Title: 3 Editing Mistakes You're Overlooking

Today I'm gonna share with you 3 editing mistakes that might be potentially ruining your videos. So I think this episode is gonna be valuable, especially for the editors who are just starting out.
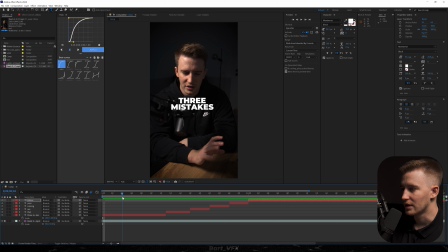7s
So without further ado, let's get straight into the software. Alright, so we got 3 mistakes that are ruining your videos. And the mistake I've noticed that a lot of editors do is basically having that double text over here, and then when they are proceeding to the second text, they are aligning that text either with the upper text or with the lower text.
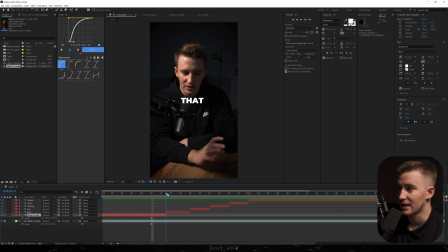23s
So in this example, it's already hurting my eyes because the text is not going back to the middle, it's going upwards. So just that switch looks bad. And sometimes they are aligning that text to the bottom one, just like that. And this is even worse than aligning it with the upper text, it just looks so bad.
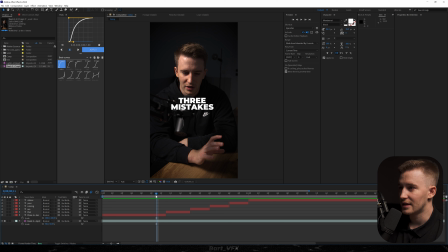39s
So what you want to do here is make sure that the text is exactly in the center of the previous text.
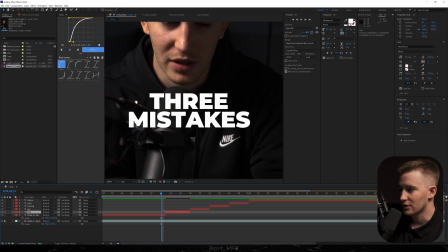44s
So we would want to have that text somewhere here, and let's just check it out right now, and it's so much more pleasant for the eye.
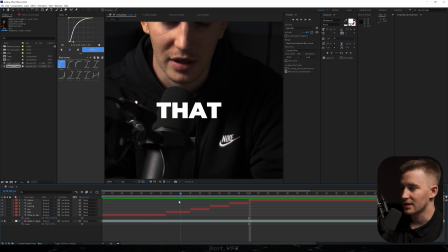51s
It just seems natural that way. So just make sure to avoid that mistake, and whenever you got a single text, don't do something like that. So one text is in this position and then the other one is higher. Try to align it with the previous one.
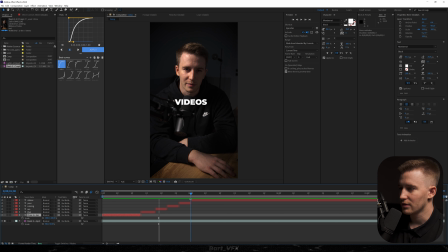63s
The mistake number 2 is positioning the text in a completely wrong spot. So let's say we took all that text and we put it, I don't know, somewhere here. So if it's placed like that, I can't really focus on both things because they are too far away from each other. So for example, if I'm focusing on the text, I'm not raising the face. If I'm focusing on the face, I'm not raising the text.
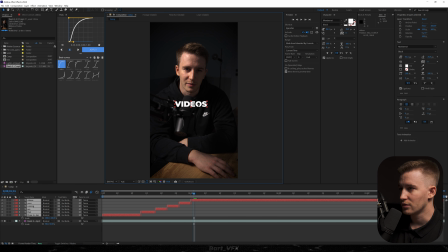80s
So make sure that your text is close to your face, just like that, right under the chin. It's much easier to focus on both things when they are close to each other. Just don't go overboard as well, like that.
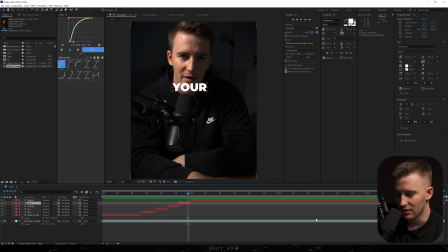92s
And you should be all good. And number 3 is not leaving any space between the layers. So for example, here everything looks good, but if you just incorrectly place the layer, like that, it's just not looking good.
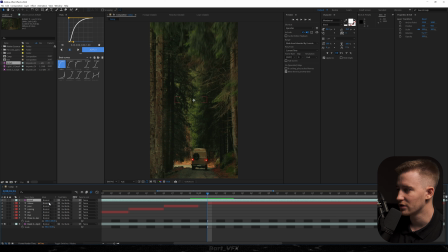102s
Just don't do that. And just to address one more thing under that point, I'm gonna use a b-roll over here, let's say on top of our video, and I'm gonna trim it.
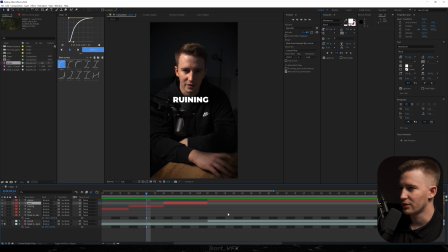110s
Let's say the text is placed correctly, and now here we got a nice transition between the talking head and the b-roll. And the thing you need to pay attention is extremely important, is placing the cut for the text exactly where the transition occurs. So for example, if you left it like that, so you just misaligned it by 1 frame, it's just really noticeable.
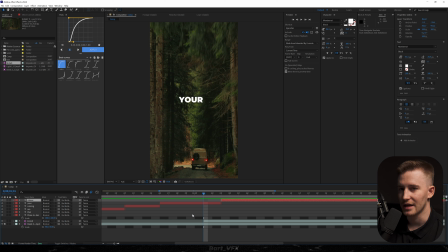128s
These are very minor mistakes, but they are adding up to the whole picture. The same goes if we did it before. Again, it doesn't really look good. So yeah, just be precise. So hopefully that was helpful, especially for the beginners. And that'll be it for this video. I'll see you tomorrow. Cheers guys.